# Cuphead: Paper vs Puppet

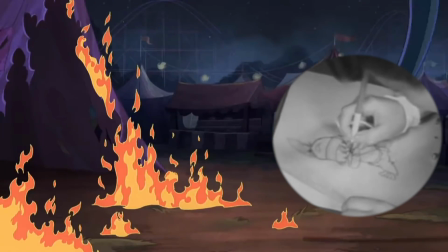7:52 Could the show have been animated on paper, and could the game have been animated with rigged puppets?
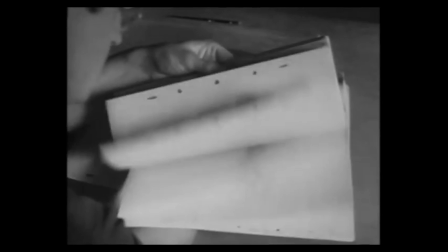7:58 Certainly, but the resources and processes would be different. If the show was animated exactly like the game, it would have been much more expensive and time-consuming, most likely.
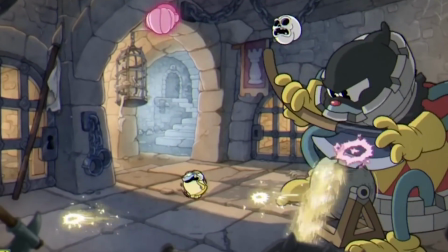8:06 Let's not forget, the DLC, which recently came out when this video was made, was in production for 4 years, not only involving animation but programming as well.
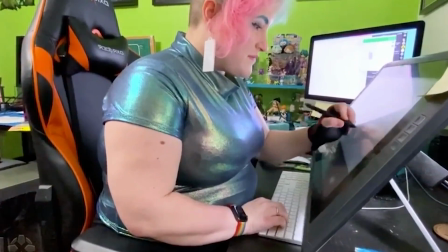8:14 The show has been in production for many years also. If the game was animated exactly like the show, then it would be a slightly quicker, albeit trickier process,
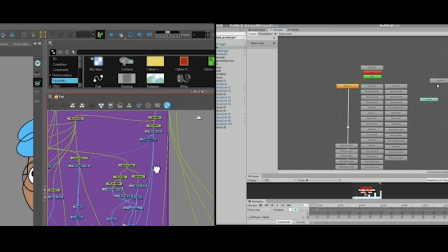8:23 but I think the overall feel and tone wouldn't be the same, even if rigged puppets could work a little easier within game development software.
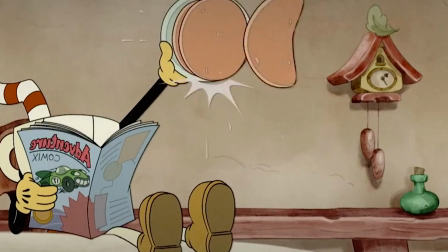8:31 We know the show isn't attempting to capture the exact aesthetic of the golden age of animation in the way the game is,
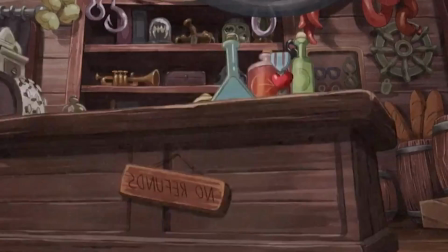8:38 but rather it's attempting to capture the feeling of the characters and the tone of the game itself.
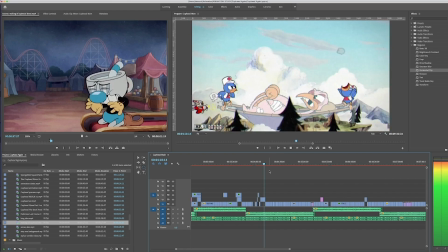8:43 I know I said earlier we wouldn't talk about narrative, but that was kind of a trick, because ultimately everything does come back to narrative.
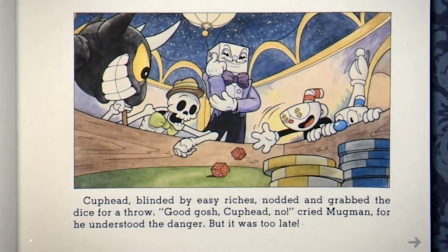8:49 There's not much character development for the show to build from. The game exhibits very little of this, but it is there.
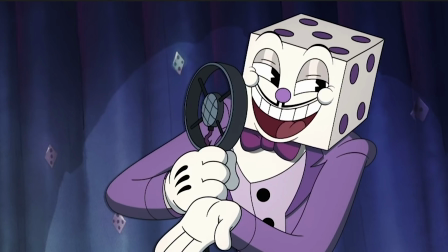8:55 The show needs exaggeration and its own appeal, so it works as a piece of entertainment.
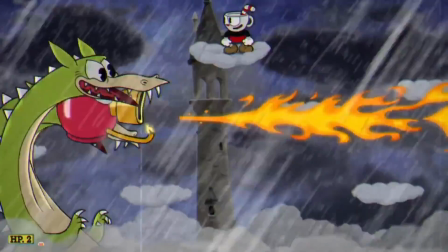9:01 Though the game is replicating a certain appeal, it does begin to take on its own.
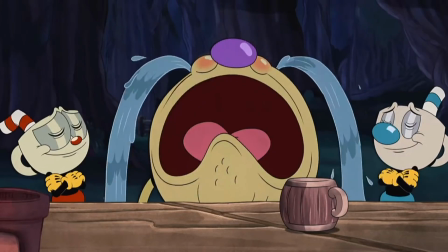9:06 It has become its own thing, and the show is attempting to capture that as honestly as it can,
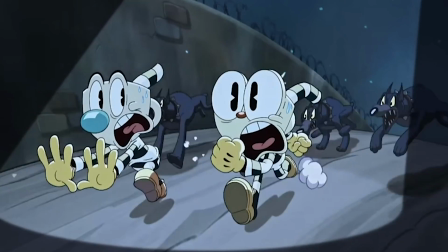9:11 while using modern tastes and techniques in comparison, as well as a general chaotic energy which derives from those golden era shows anyway.
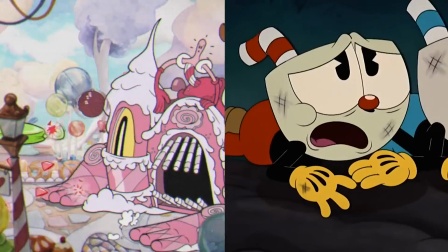9:19 So, to sum up this short video, Cuphead and the Cuphead Show use vastly different processes to capture similar appeals,
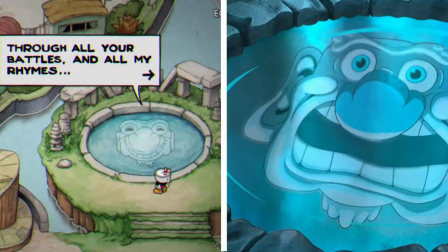9:27 but they do differ in apparent ways which creates a different feeling for each.
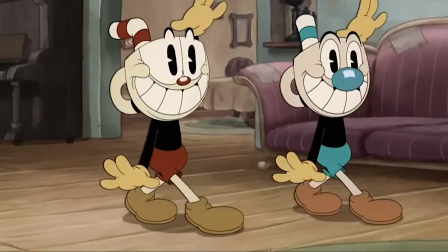9:31 Neither process is necessarily easier than the other, but both require different resources and ultimately end up aiming for slightly different audiences.
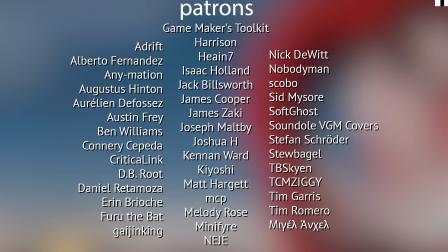9:41 Well, that's that. Take it easy. Catch you next time. Thanks to my pates for funding this.
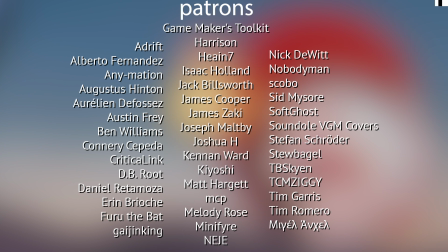9:48 And stay cool. Love you, bye. What are
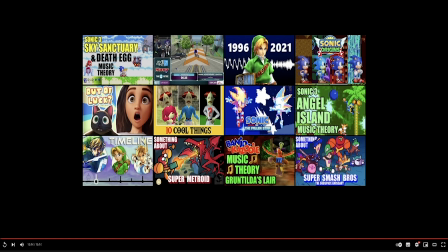9:54 we playing? Cuphead. Who's your favourite character in Cuphead? Cuphead, Mugman, or Chalice? Chalice. Why is Chalice your favourite? Because she's yellow. Who are we fighting now?
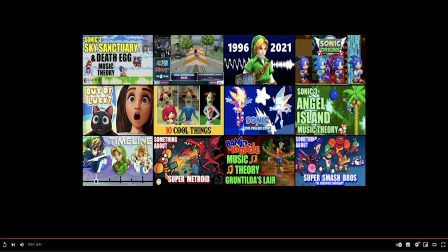10:11 Sally. Yeah. Go, Miss Chalice. Go, Miss Chalice. Go, Mrs. Chalice. Go, Mrs. Chalice. Mrs. Chalice. Oh no! What happened? We're nearly finished.
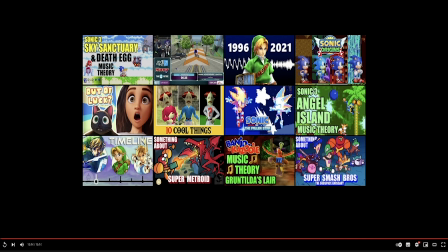10:29 Did we win? No. What happened? Now we're just gonna be dead. Did we die?